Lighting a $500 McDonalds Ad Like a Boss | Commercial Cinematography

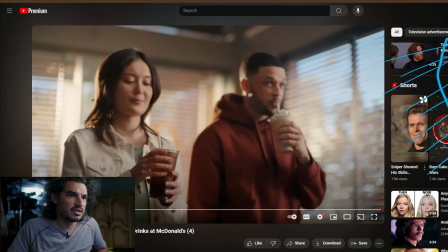And that might be like a 600D, or maybe, 600X or something like that. It might even be a 1200. But I could probably pull that off with a 600 easy.
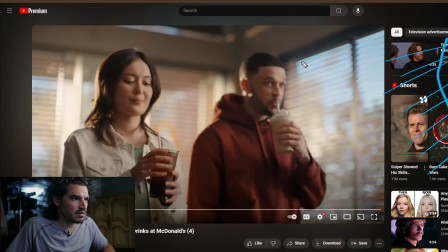Maybe a 1200. Depends on where they have the sky at, its IRE value. But this is definitely, I want to say that their key light on the right side of frame is coming from a softbox inside. They didn't put it outside.
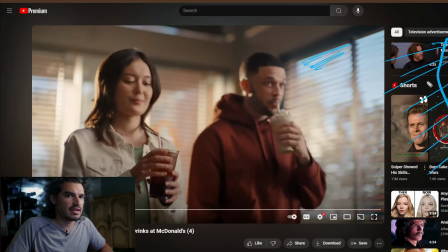So again, the panel light, the softbox on the inside, I want to say it's not that expensive of a commercial, but what that's doing, so, or at least they didn't go big on the lighting gear.
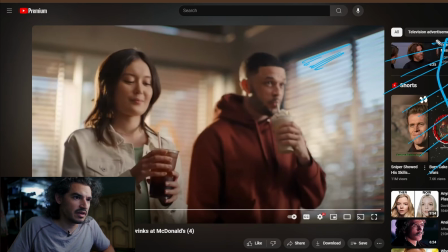I should say that. So this light right here is doing this to this dude's face. All of that. And it's creating that little triangle, what some would say is Rembrandt lighting, and it's lighting up all of that part of his face.
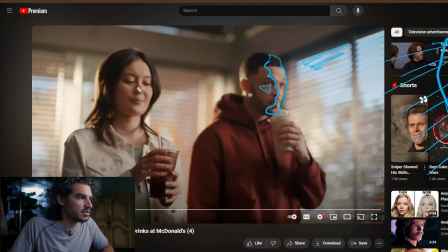And then for her, she's getting the same treatment. There's something extra going on over here, but I'll get to that in a second. So this is the result.
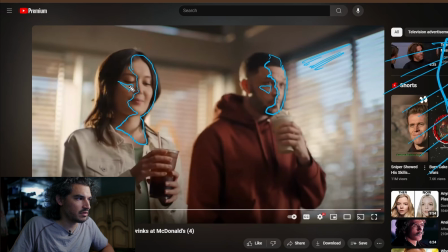And there's that triangle, and it's also lighting up the eye there. So all of that is coming from this light source, which actually means that the light source is up here. And I want to say that it's not all that big.
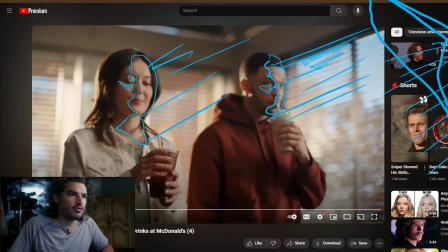It might be a 4x4, but I want to say it's something smaller. Maybe I don't know. It might be a 4x4, or it might be a like a 4 or 5 foot softbox.
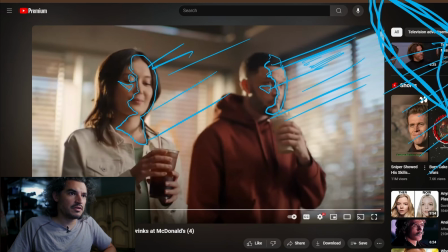If I were them, if I were to do it inside, I would probably do it with a softbox. But if you get a grip truck and it comes with just gear, you're not going to have softboxes. So in that case, it would be a 4x4, and then they would flag it off the sides.
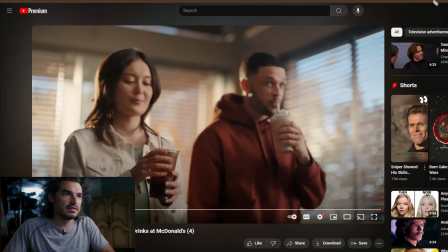So they would have this. In that case, this would be, if they just had the gear off the truck, then this is like a 4x4. Say like 216 would be perfect, and then you would just flag off the side
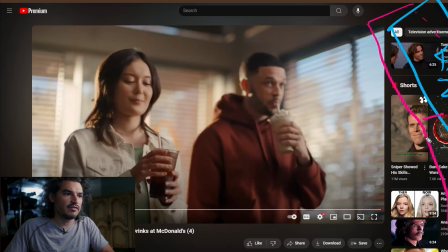with let's say like a flop. And here's a stand. And so that would keep the light from going from hitting downstream. You can see how dark it is up here. So whatever they're using is just it's keeping the light off the background,
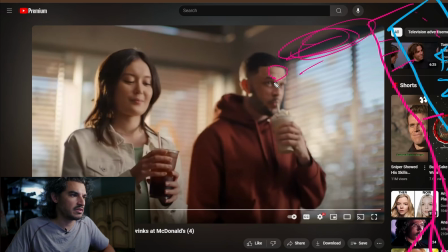and it's putting it on the foreground on these people. So there's that. You have a softbox going, which is doing this to their faces. But what else? There is a top light, I think.
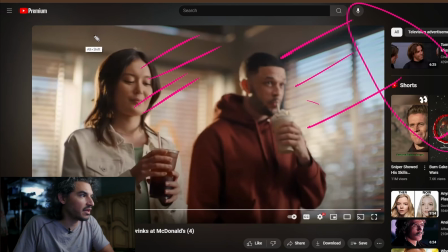I want to say that there is a freaking top light up here. Oh, there it is. There's some light up there. Yeah, okay, so there's a top light up here that's coming down, and that's hitting their hair.
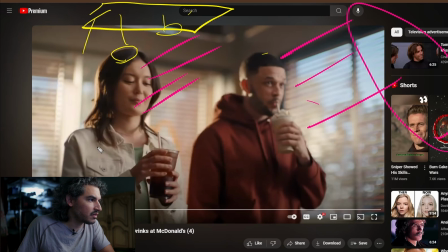You can't really tell on his is too dark, but you can definitely tell that she's getting hit with some blue. And I think it's the same blue that's coming from up here. So there's a top light for some reason. Maybe it's a skylight in a McDonald's. They put a top light up there.
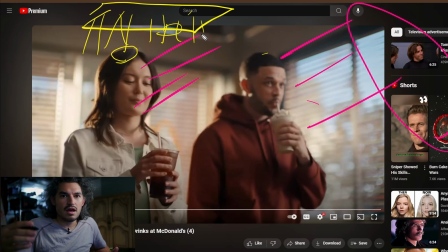I wouldn't have done that because it's unnatural to have a light. I mean, if you have a skylight, then sure. If it's in the shot, then sure. But I wouldn't just place one up there just for no reason. There's nobody has stuff like that in their buildings.
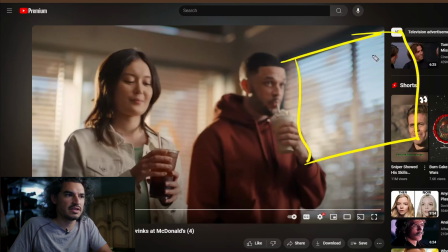Usually you'll have side sources, which is why I would have pushed from a huge frame off to the side. But I mean, it's personal preference. So this is what they chose to do.